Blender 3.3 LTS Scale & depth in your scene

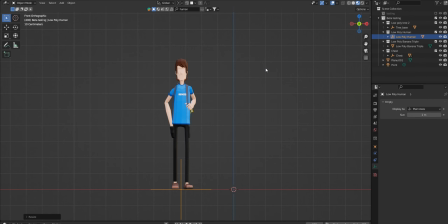0:00 Hey everybody, and welcome to your first lesson in the principles of design. In the first one, we'll be going over scale.
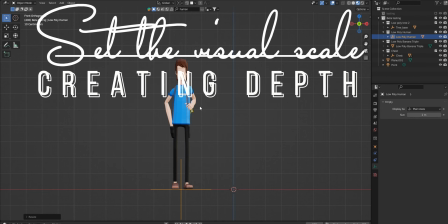0:08 And scale is simply having a model in the scene that you can reference with another model.
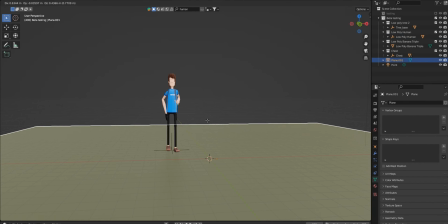0:15 Now I've got this guy on the plane, but the plane doesn't show you anything about scale.
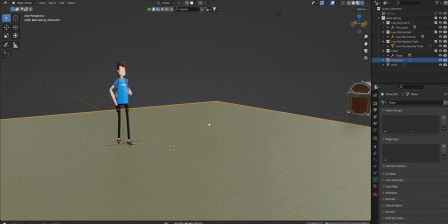0:21 It doesn't show you anything about depth. He's just an object in 3D space.
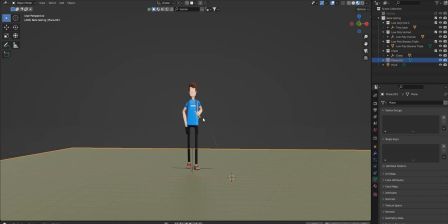0:25 So what we need to do is place another object in the scene so that we have a reference.
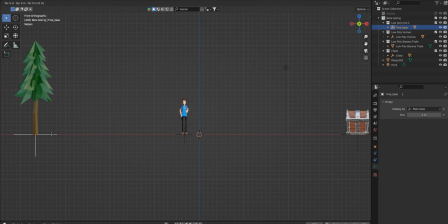0:32 And what I'll do is I'll grab this tree and bring this over.
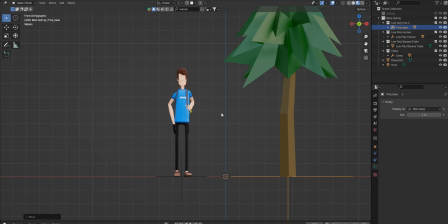0:39 Now that doesn't show me where the object is in relation to the tree,
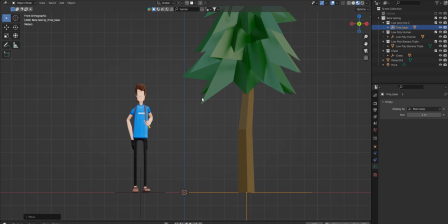0:45 and it doesn't show me his scale or the tree. It's just two objects. So one of those important principles to achieve the scale is to overlap. And if I just bring him over, he's now behind the tree,
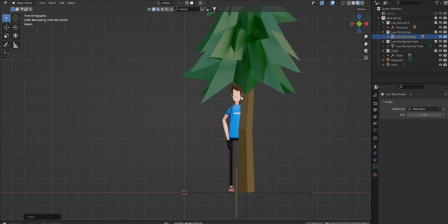1:02 but you can't really tell where he's at. He's just behind it.
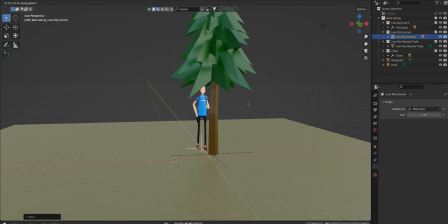1:10 Now if I take him and move him on the front side of the tree,
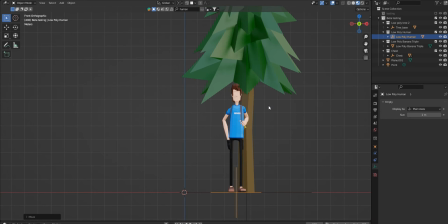1:16 we can tell that he's closer to the camera than the object behind him, but we still don't really know how big he is. So what we're going to have to do is make
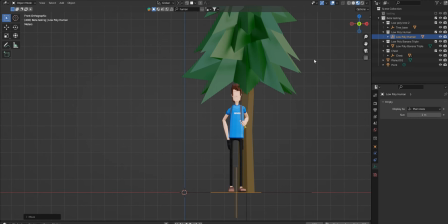1:29 him look like his scale and the tree look like his scale, and then we'll throw something in the background to make it look really big so you can get an overall idea of the scale of the scene.
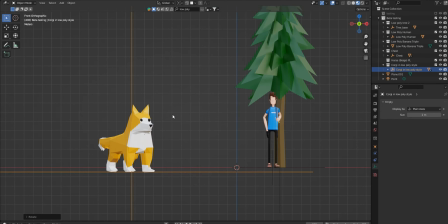1:47 Alright, so I've added this ferocious low poly corgi, and I think he looks pretty big,
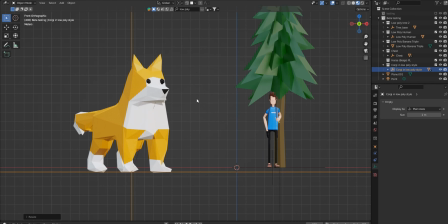1:57 but we don't know where he's at and why is he that big, how close is he to our guy. And so I'm just going to turn our guy around a little bit so he can face off with said corgi, and what I will do is I will scale him down a touch.
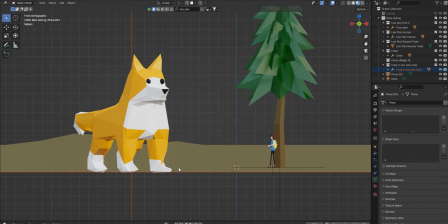2:18 I kind of played around with the background a little bit so you can see better what I'm talking about,
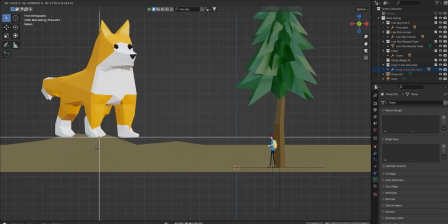2:24 and I will move Killer Corgi up here,
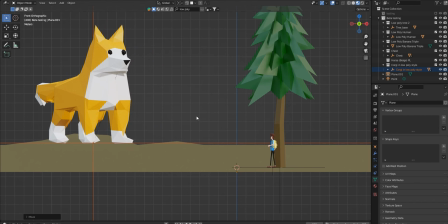2:31 but we still don't actually see like the depth, right? The distance. We've got some scale set up and it looks somewhat reasonable with the human standing here, and I've got a little overlap, which is super important.
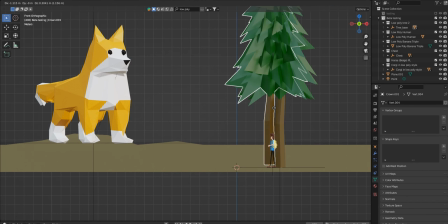2:45 But what I'm going to do now is I'm going to just copy a few of these trees and let's just move them. And this is looking kind of 2D-ish, but
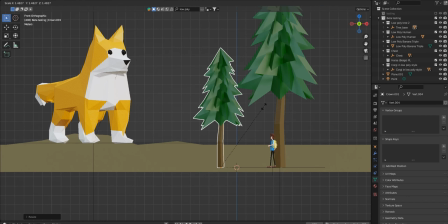2:58 it's okay because what I'm trying to show is the lead up, and this works in 3D as well. And so if I copy this again and make our corgi look like he is just an absolute monster,
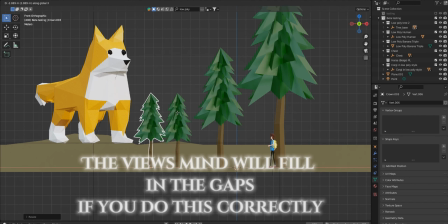3:18 and we'll do it again,
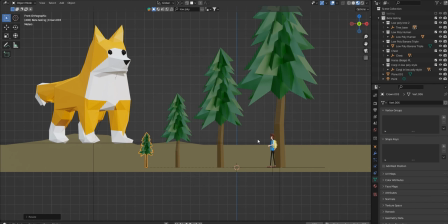3:22 and now it almost looks like he looks like he's about 600 feet tall, right? So that can give you a little bit of an idea of how to scale, how to overlap.
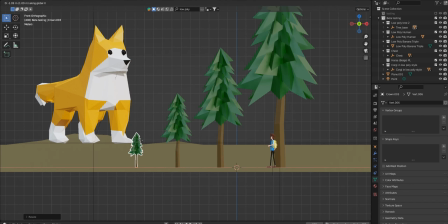3:37 And now I want to actually move this over, just over the edge of his foot, and now you can see where he's at in relation. Now if I took this tree and then
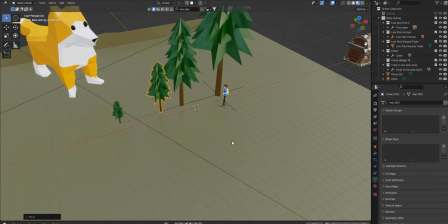3:51 moved it behind this one, I'll have to actually jump back out. I don't want to unhide. I want to unhide you. Come back. And I will move this one back and maybe scale it a touch up.
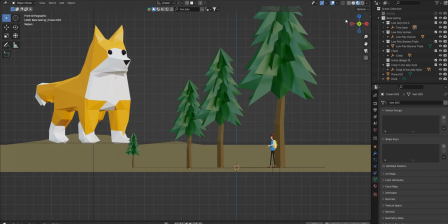4:05 And there you go. Now that tree is behind it.